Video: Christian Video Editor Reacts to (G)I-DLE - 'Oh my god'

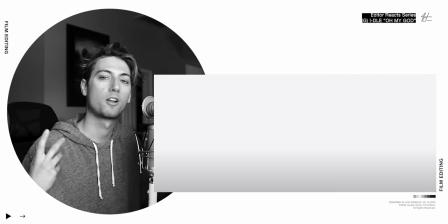(8:28)
So in between the clips, the editor just puts a little white frame to kind of make it feel a little more flashy and a little more fun.
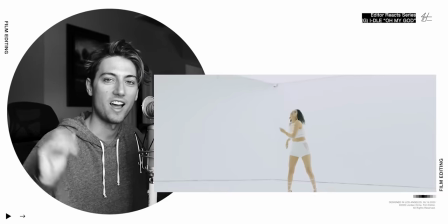(8:37)
You just see those little flashes and it looks super cool.
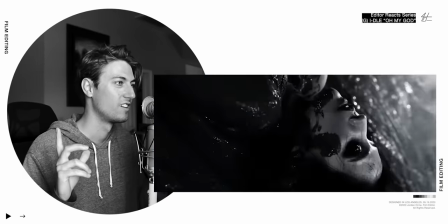(8:42)
And you keep seeing them now in this verse because it's almost like a camera flash. Oh This gets me so excited guys.
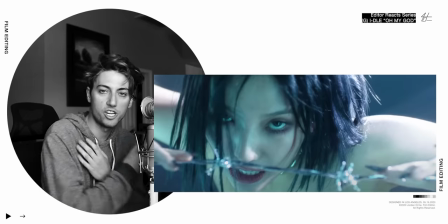(8:51)
Holy frick. Okay a couple more fast cuts tips If there's a lot of motion in front of the screen or a lot of motion blur That's another great kind
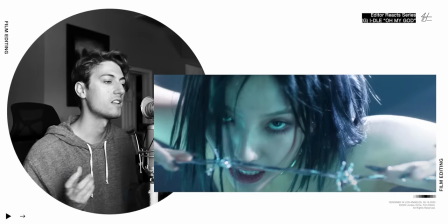(8:59)
of footage to use when creating fast cuts So lots of times I like to find just like random moments of like an arm flying or hair
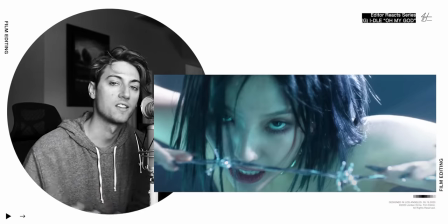(9:06)
whipping or something like that And cut those in really fast and that creates a really like chaotic looking feeling
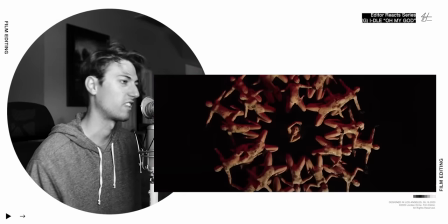(9:15)
Like that, hair whipping
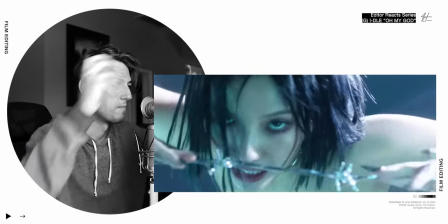(9:20)
Just a lot of motion
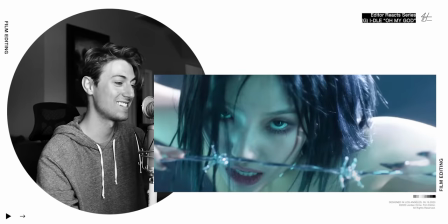(9:30)
Watch this, guys
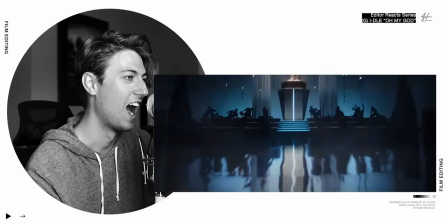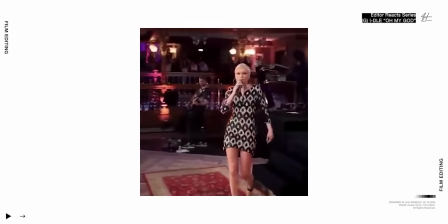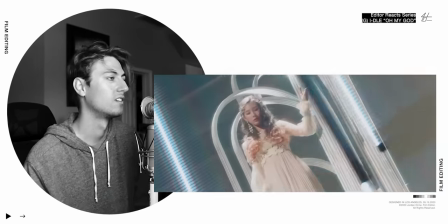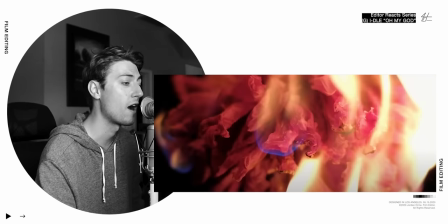(9:47)
Oh, look at that, guys The lyric says, blaze up like fireworks Love till I would get burned So shout out to the editor for being aware of the lyrics What they're saying And putting in imagery to match the lyrics
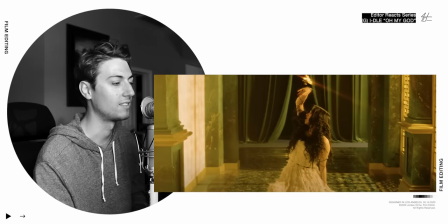(10:03)
Man, this sequence is so cool. Oh my gosh. Like, this is just some crazy lesbian energy going on right here.
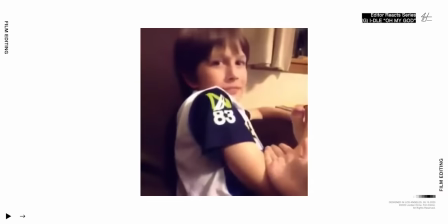(10:11) Hey, I'm lesbian. I thought you were American.
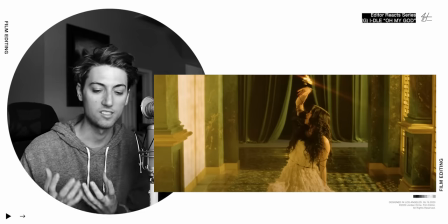(10:14)
We have basically a love song, but it's the girls dealing with temptation being like, bro,
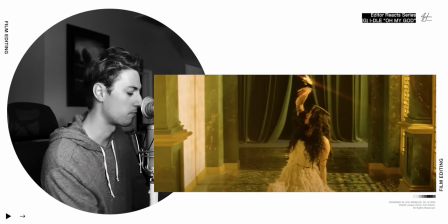(10:21)
I know I'm not supposed to do this, but this temptation, this other person, this love is just taking over my being and I can't resist it.
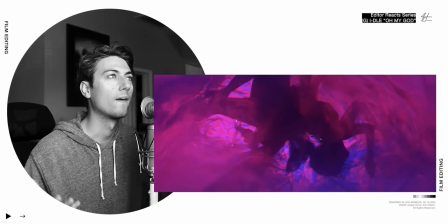(10:29)
And that's why we're seeing all this rebirthing imagery. The girls are finding that they feel more free in being who they are and giving in to temptation rather than subduing these desires that they have.
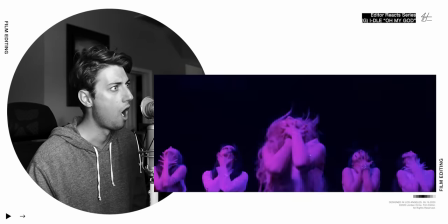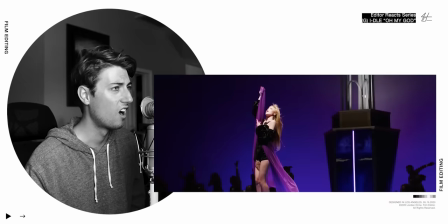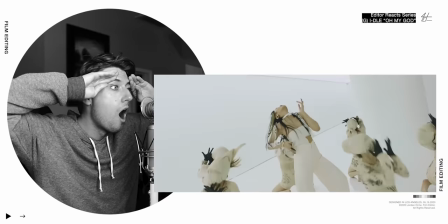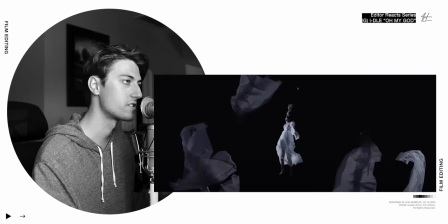(11:00)
Oh my god. So before this next chorus, our girl literally falls into the abyss.
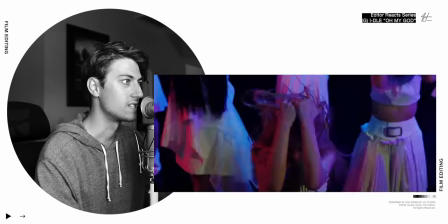(11:08)
Like she's done. She's given up. then The next dance sequence is in all that colorful light which makes me think of the
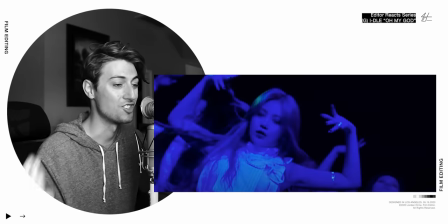(11:17)
rainbow and pride so the lesbian energy is like Over the top right now.
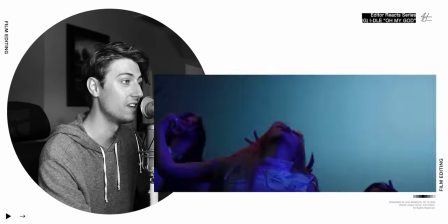(11:23)
I thought you were American, but then even more of a plot twist
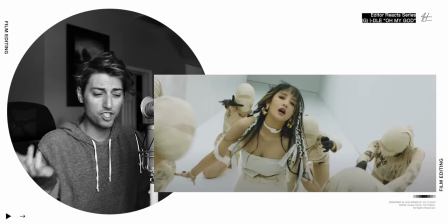(11:30)
Right there she just like
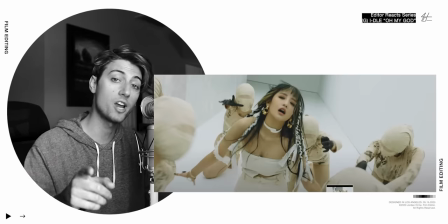(11:33)
Shout out to the artist for the way that she reacted but also shout out to the editor and I'll show you why So this is actually a pretty complicated sequence.
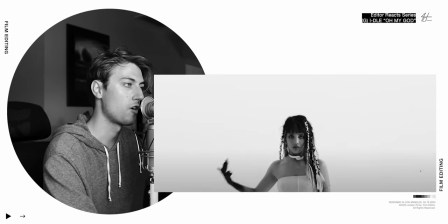(11:40)
We show the handgun and then we cut to the front and then we show this like
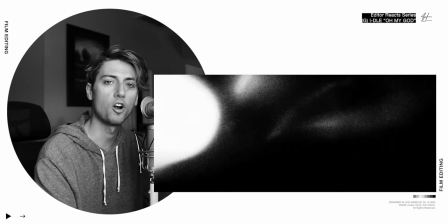(11:46)
textured stuff that we saw earlier in the fast cuts,
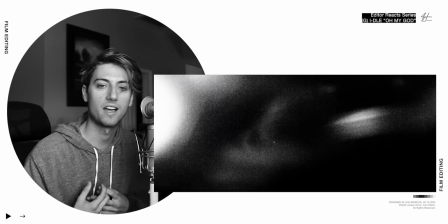(11:50)
but it's black and white and that is like the impact That's like when the shot happens is right there
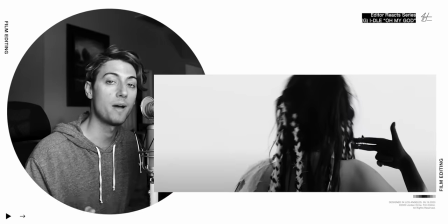(11:58)
and Then another great way to show jump cuts is to emphasize the impact and that's what they do here We show this shot and then we literally jump
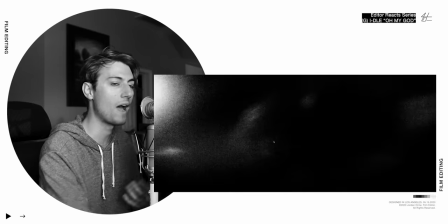(12:07)
from here to here as she's reacting Just feels so impactful because it feels like her head just bang just gets whipped out because it looks
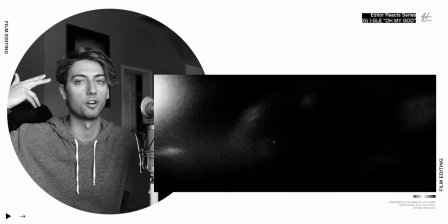(12:15)
so fast But we literally just cut out some frames of her going like this. So it jumps from here to here
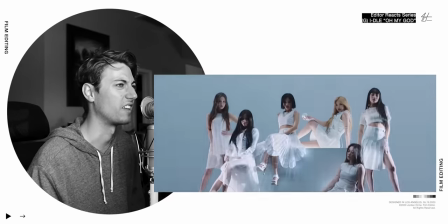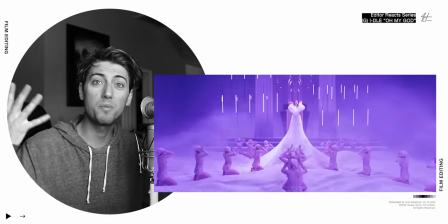(12:31)
And she dies bro, that's what blood meant The wine.
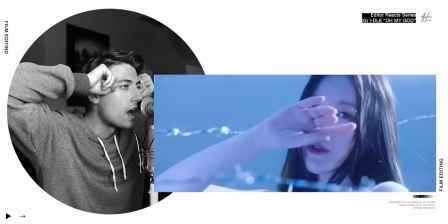(12:40)
Bro, they're all giving in to their evil desires. There
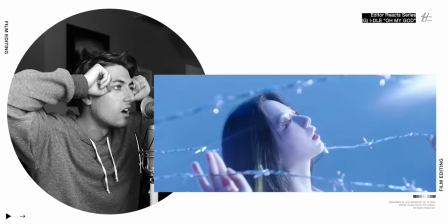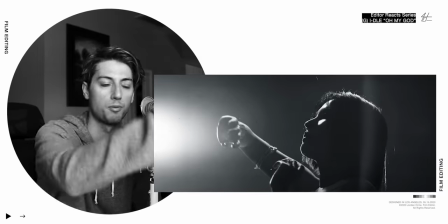(12:49)
it is. If you didn't think that's what it was before, that's what it is. Proof right there. I'm gay.
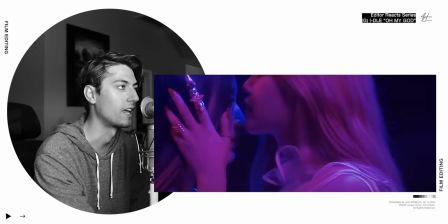(12:56)
We have colorful lights going on and this shot going on. Like, I don't know. They don't have to be any more clear than this.
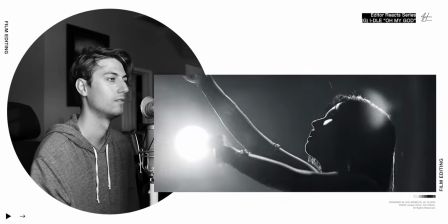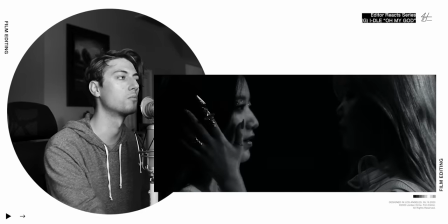(13:11)
So this is what I was talking about before with blend modes. You can see it a little more clearly. But right here when you see two images at once,
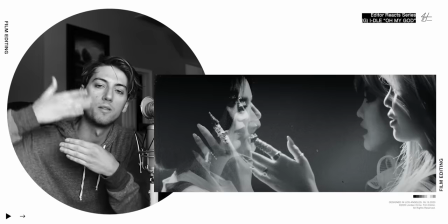(13:18)
this is what a blend mode is But you literally put two shots on top of each other and you can see both
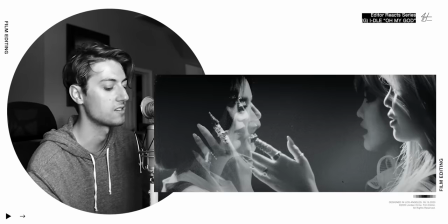(13:23)
of them at the same time And that's what you should do during fast cuts And then we have I don't know
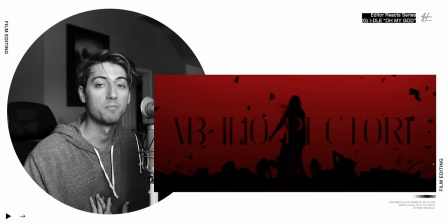(13:28)
how to pronounce this but it's Latin for from the bottom of my heart and then we get into this last chorus and it's just like
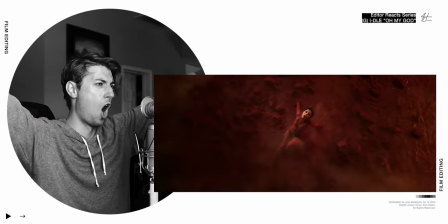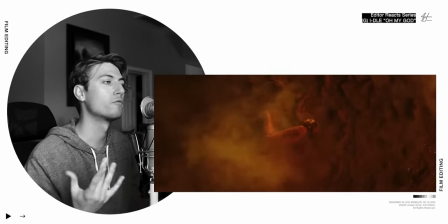(13:40)
All of them are freaking evil. They've been rebirthed. This is like coming out the womb.
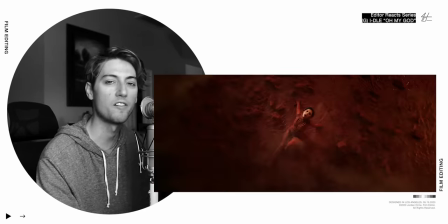(13:46)
Oh That was a nice speed ramp I don't know if you guys have seen Cellophane by FKA Twigs, but it's like one of the best music videos I've ever seen.
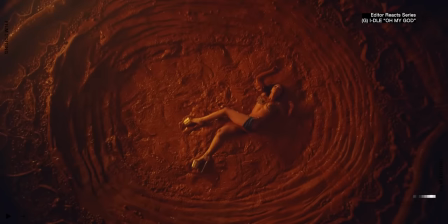(13:53)
But this looks exactly like the end scene from Cellophane.
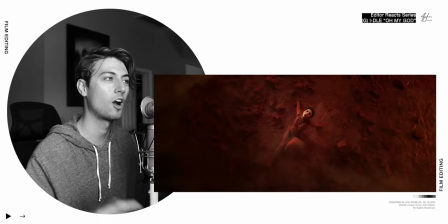(13:57)
I mean, like, I feel like they might have ripped off of it, but it's like really powerful imagery for being reborn. It's almost like a baby has now come out the womb. And so she is reborn in her evil, dark self as she has given over to her evil desires.
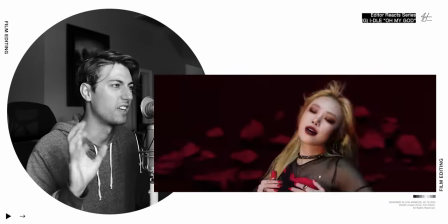(14:17)
I love all this flashing like film-looking stuff that the editor added on the new one mode.
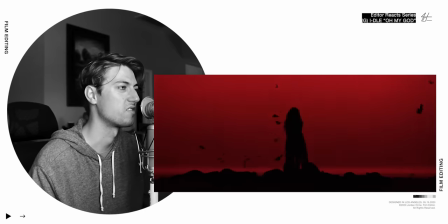(14:26)
It just gives it such a fun texture.
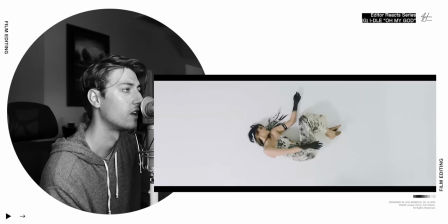(14:31)
No, she's dead. Oh, she's not dead, but she's dying.
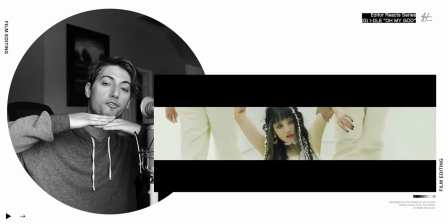(14:40)
Look at this. Just like in the beginning where we have the frame expand and the aspect ratio gets bigger,
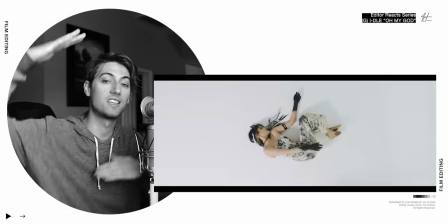(14:45)
We do the exact same thing at the end as it gets smaller and we're literally listening to the same thing
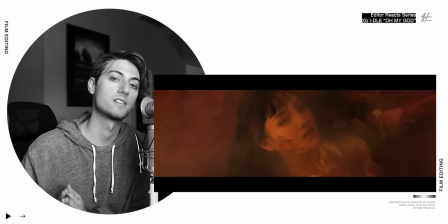(14:53)
In filmmaking we like to call that a bookend where a piece begins and ends the exact same way and it's very satisfying For viewers when we were like,
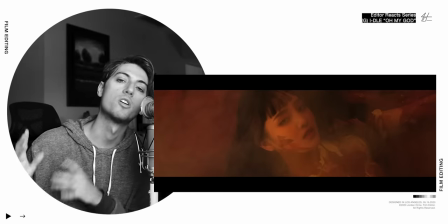(15:01)
okay, we started the journey here We went on this crazy adventure and then we're back home just where we began But our characters are different
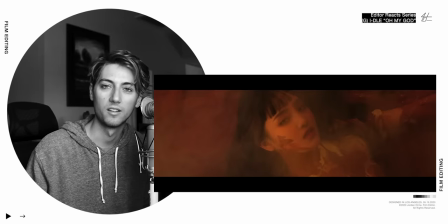(15:08)
and it's like oh This is how life is man And we go out, we do something, and then we come back and we're changed because of it, but we always come back home.
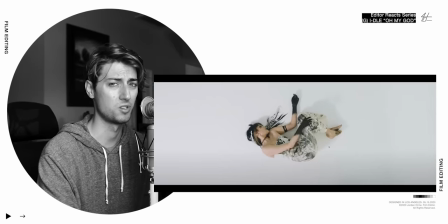(15:18)
So it looks like one of our girls basically committed suicide it looks like, instead of giving in to her evil desires.
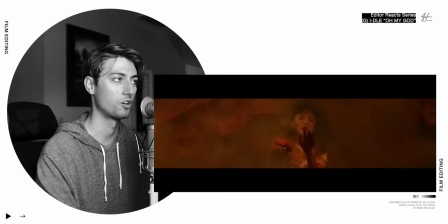(15:25)
And one of the girls got reborn as her evil self, and that's where she is.
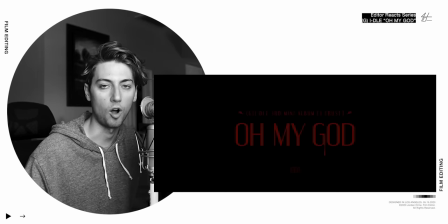(15:32)
I really enjoyed this, like it's incredible artwork. I don't know about the meaning of it so much, I do know for the fact that when you are sinning it does lead to death and destruction and not life there
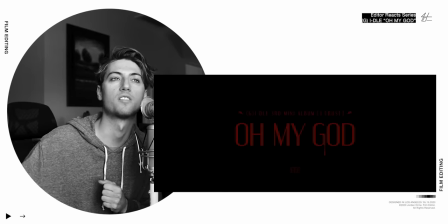(15:45)
is something to be said about the tension of submitting yourself to an evil desire and feeling that that might make you free or submitting your life to Christ and feeling like you're becoming imprisoned
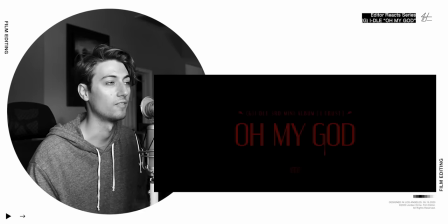(15:57)
because you're submitting your life but let you know from my experience submitting your life to Christ makes you frickin feel free and that freedom that I've experienced through God is available to anyone no matter what your sexual orientation is,
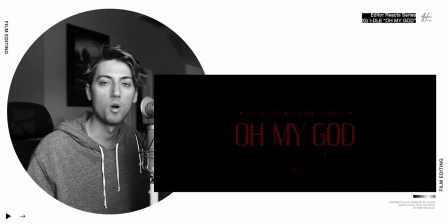(16:12)
no matter what the color of your skin is, literally everyone is welcome. So hit me up in the comments if you'd like to talk about that.
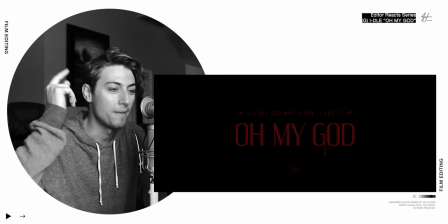(16:19)
This video was a piece of art, man, because it makes you think, it makes you just wonder about life and I freaking love that.
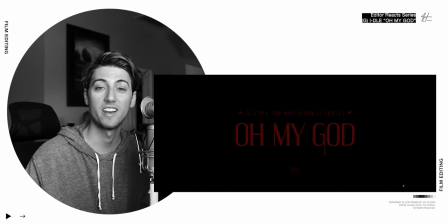(16:26)
So that's what I learned from today's video and I really hope you enjoyed it. If you liked videos like this, I have a ton of them. Go binge watch them all right here, it'll be up pretty soon. and now it's time for my favorite time of the day where I get to heal myself physically and mentally.